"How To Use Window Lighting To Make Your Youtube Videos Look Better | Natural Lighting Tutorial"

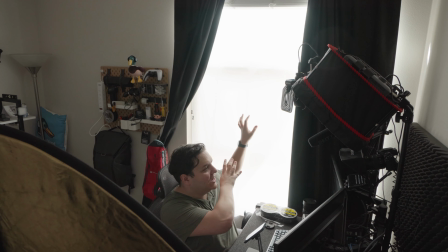0:00 Here's how you can use a window to improve your video lighting using the sun's free natural
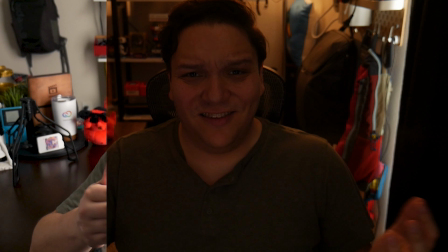0:04 light to transform your videos looking like this to this with these tips. I've been there.
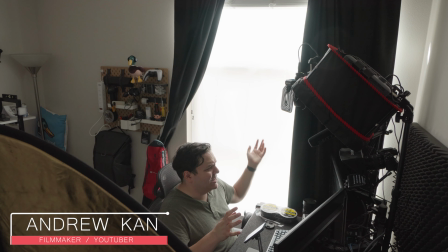0:09 All you have to light your videos with is a window, and I'm going to show you how you can get the most out of a window. For this video, every time I'm on screen like this, I'll be using a window as my main light. One of the best things about using a window as your main source of light is that it's free, and if you're just getting started recording videos, it's not that big of an investment. Actually, it's quite easy to make window lighting look really good. The items I'm listing will help improve the window light, and they can be purchased for less than $50 USD.
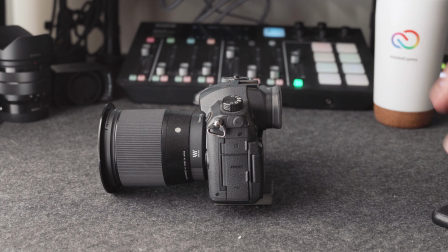0:38 In fact, let's take a look at some of those accessories now. You'll need some sort of video capturing device to film with, and then you'll need to place that near a window.
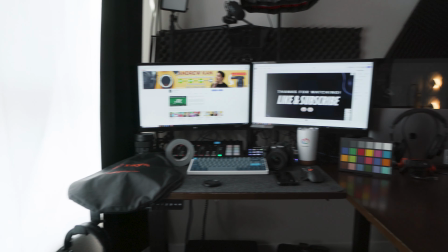0:46 Keep in mind that the larger the window, the more light you have control over.
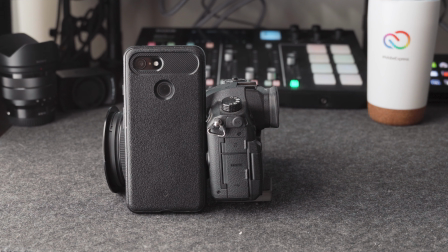0:50 Next, I'll have some accessories to help you enhance and control the natural light that comes through a window. All of the items I mentioned will be linked via affiliate links in the description.
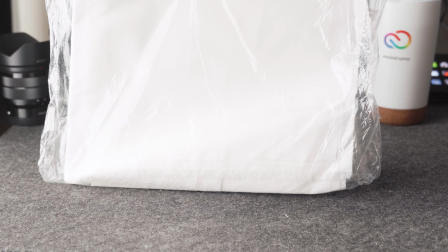1:00 The first accessory I recommend is either diffusion fabric sheets, which you can pick up for around $13,
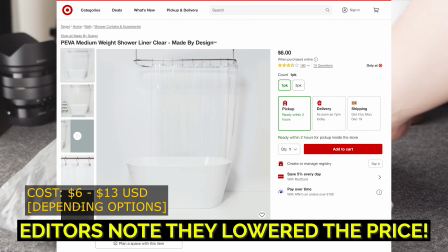1:06 or a shower liner like this, which I was able to find at Target for about $8.
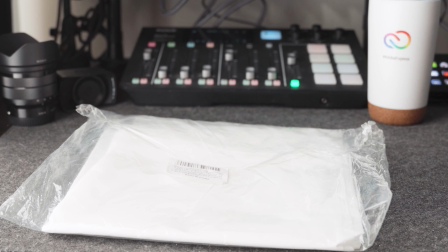1:11 Out of these two though, it's important you know that the diffusion fabric can be used more in your video work, but either the fabric or curtain will help make the sunlight less harsh on your subject. To help place the diffusion fabric or shower curtain to the window, I recommend gaffer tape.
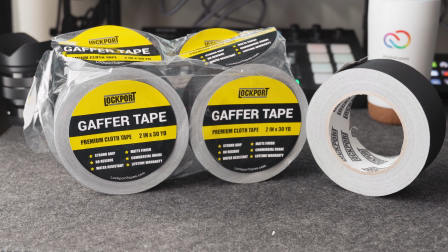1:26 Gaffer tape is also known as gaff tape, and is helpful to do so many things in filmmaking, and when you remove it, it leaves little to no residue.
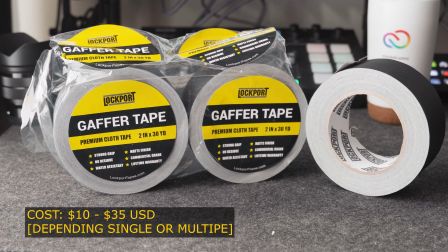1:34 You can pick up either an individual roll or multiple rolls of tape. Finally, I'll be using a reflector and something to hold it.
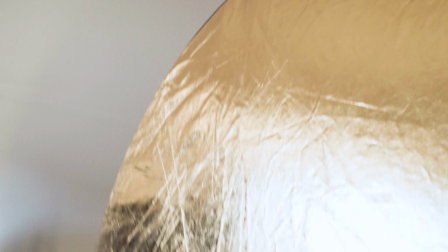1:41 I recommend a 5-in-1 reflector, but they also have 7-in-1s and even 9-in-1s.
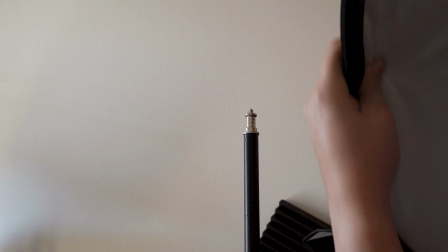1:46 The reflector can be used to diffuse the light, bounce the light back, or cut the light on your subject.
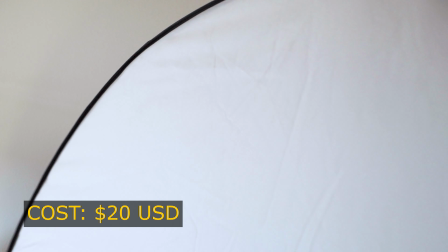1:51 Reflectors can cost as little as $25, depending on which reflector you go with.
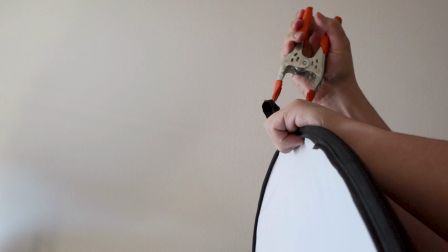1:56 You'll also need someone or something to hold the reflector. For ease of use, I'll use a light stand and an 8-clamp like so for this video. I'm filming this at noon, so this is when the sunlight is the highest in the sky and the Kelvin temperature of the light is around 5600 Kelvin. I also check my local weather reports to make sure of clouds or rain. However, living in LA, I usually don't have to worry about that. Funnily enough, right after I recorded that line about how it rarely rains in LA, it started raining, so you can check the weather report. You never really know, which is, again, another con of using a window to light your scene. Shouldn't discourage you, but just wanted to give you a little bit of humor and frustration I experienced while trying to make this video.
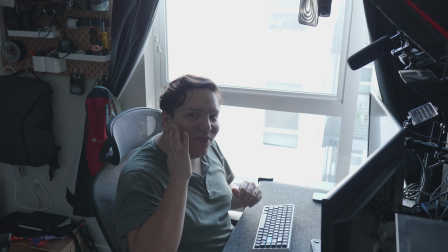2:39 Now you might notice that in this shot, the light is a bit too bright, and there isn't much light on this side of my face, so here's how you can fix that.
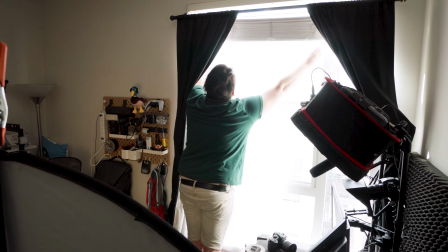2:47 The first is where your reflector or diffusion fabric / shower curtain come in.
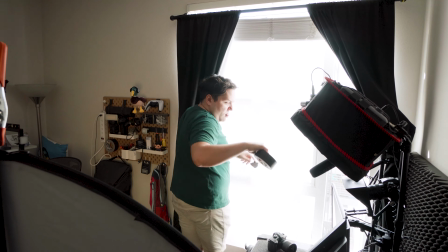2:52 Starting with the diffusion, I'll use my gaffer tape on the top here to place it in front of the window.
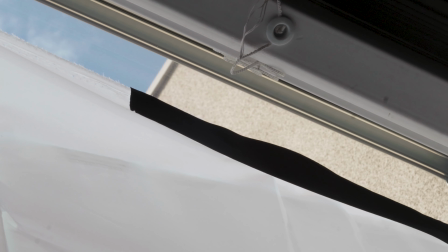2:57 This helps cut the light intensity while also making the light softer.
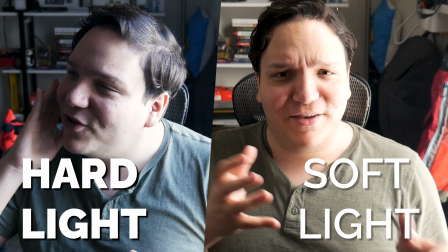3:01 Now, the difference between hard and soft light can be seen here on my face, specifically in the shadows. Another thing is, I can also adjust my camera or smartphone to have the color temperature set to daylight,
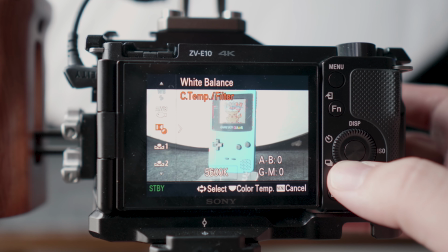3:13 which is also 5600 Kelvin, as I mentioned earlier. I can also adjust my aperture, which is the F number here.
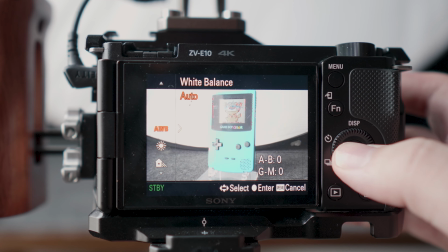3:20 Another tip is that you can set your camera to auto and then back to manual to learn the settings and adjust them one at a time.
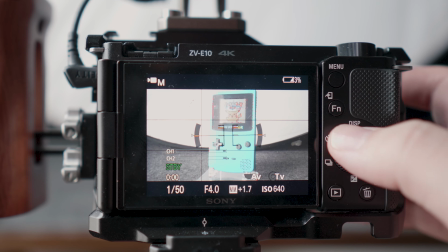3:27 Again, I could go in more depth to all of these things, but this is just a simple video to help you out. Moving forward, there are a few things we can do with my 5-in-1 light reflector.
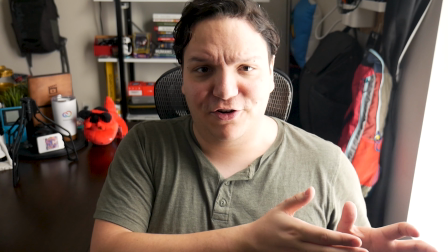3:36 As you can see, I've added what's called fill to my face by having the reflector on its white light side, opposed to the window I'm using as my key light.
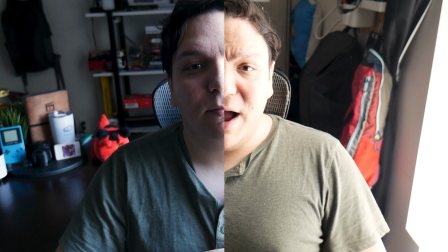3:44 It's added more light to this shot, and hopefully you can see a difference. I can also flip the reflector to its darker side, which I'll do now.
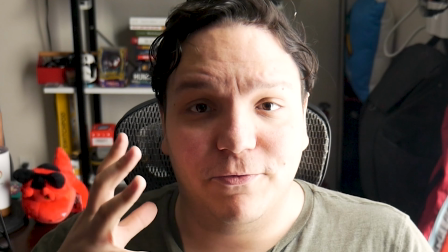3:51 It will look like this and have what's called negative fill, adding more shadows and contrast to my face. What side you have the reflector on really depends on the tone you are going for in your videos.
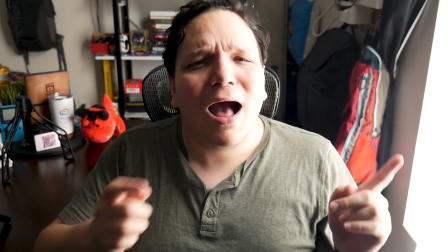4:02 I want this video to be warm and inviting, so I'll switch to the gold side of my reflector now.